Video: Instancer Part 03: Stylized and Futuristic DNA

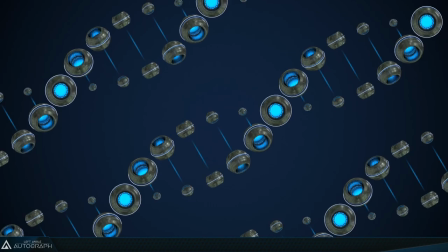Hi everyone and welcome to this new Autograph tutorial where we'll be making this set of futuristic DNA strands in only a few minutes.
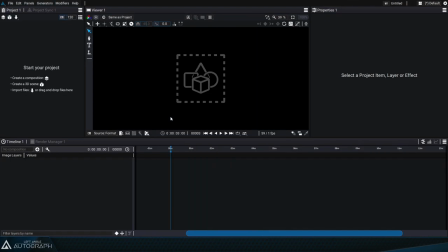Let's start by closing this project to make it from scratch, creating a new composition and changing the frame rate to 60 seconds.
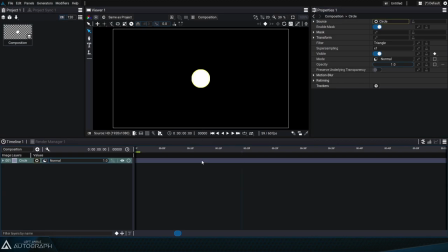We'll add a new circle generator into the composition and press the T key to make the transform parameters
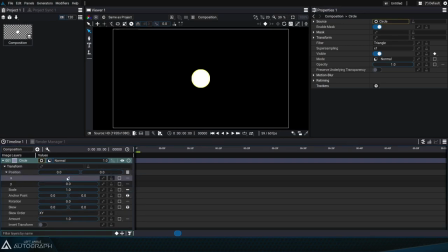appear so we can change the position parameter to separated mode and change the x position to negative 500. We'll add a math modifier onto this parameter.
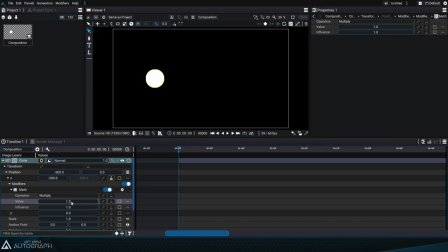Its value will act as a sort of weight on this negative 500 value so that it gradually evolves from 0 to negative 500. To do that we can just change the multiply value from 0 to 1 but we'll add a current time generator to the value parameter which will make it change over time.
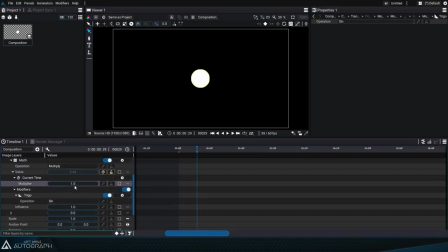We'll add a trigonometry modifier onto this generator. Its value is set to sine mode by default which will allow us to make this parameter gradually move from right to left even though right now this movement is minimal.
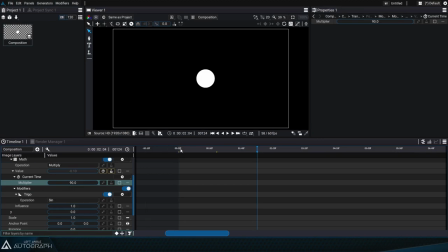We'll change the current time generator's multiplier value to 90 to make this parameter move faster with an oscillating motion. We'll apply the same type of modifications onto the scale
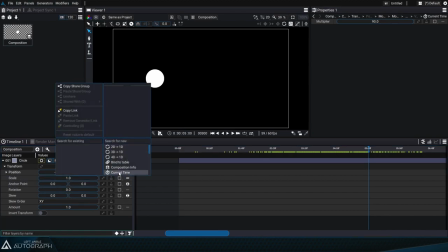by adding a current time generator again so that the scale changes according to the current time.
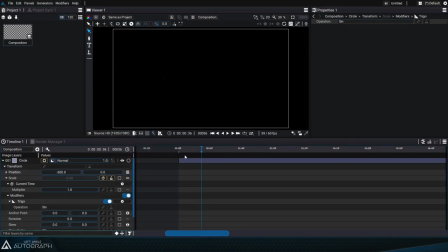We'll add another trigonometry modifier but this time we'll set it to cosine mode. We'll set this current times multiplier to 90 because that's the value that was applied to the other current time modifier, applied to the x position.
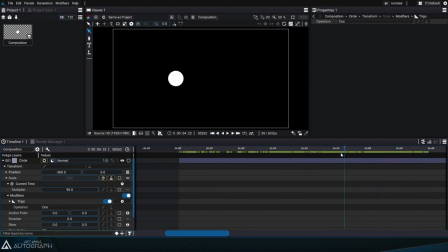The result of these two transformations gives the impression that we now have a ball that bounces from left to right. But if you look at the scale value, you'll notice that its value changes from 1 to negative 1.
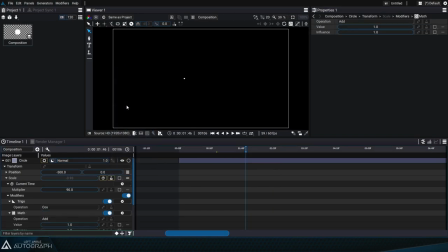To keep this oscillation but shift all of these values upwards, we're going to add math modifier in add mode with a value of 1.5. So the minimum scale value is no longer negative 1 but 0.5.
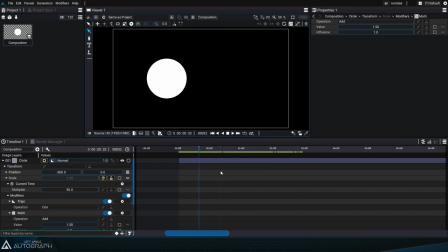So here we're simulating a rotary motion that gives the impression that the shape is moving in a circular motion in perspective, approaching and moving away from what could be a camera.
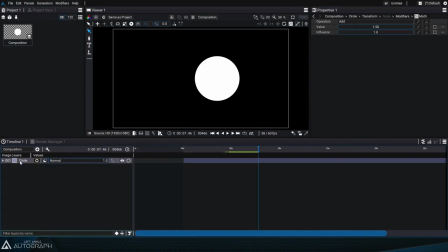Now we can fold up this layer's parameters, duplicate the layer and move the copy in time in order to get a second shape with a circular motion that accentuates the perspective effect.
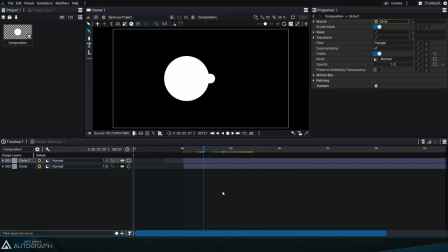By choosing the right time shift we get the impression that these two forms are revolving around each other. Now we'll connect these two shapes with the line by going to 3 seconds.
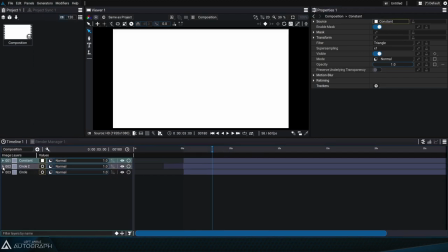Then we'll add a new constant generator and adjust its format to custom.
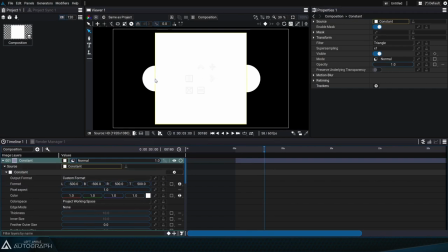We'll keep the negative 500 value, which was the initial position of the shape on the left,
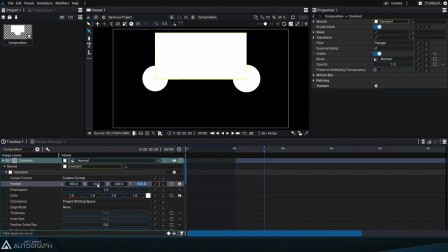and we'll adjust the top and bottom values to negative 10 and 10.
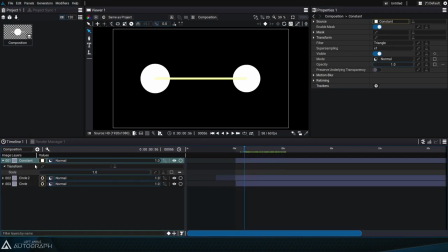So this way it looks like there's a bar connecting the two shapes, and we'll change the scale to separated mode to have separate x and y values. By playing around with this constant's x scale value, we can animate the line to give the impression that these two shapes are connected to each other.
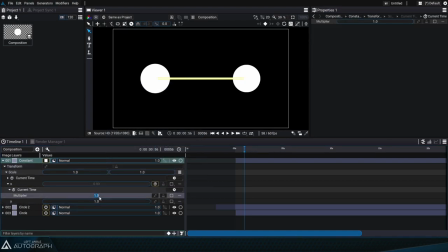This animation will be guided by a current time generator again, and we'll adjust the multiplier to 90 as well. To finish, we'll add a trigonometry modifier in sine mode. Solo mode lets us get a better look at this constant.
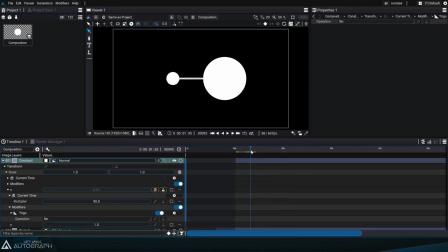The way that these three elements are synchronized really makes it look like they're 3D.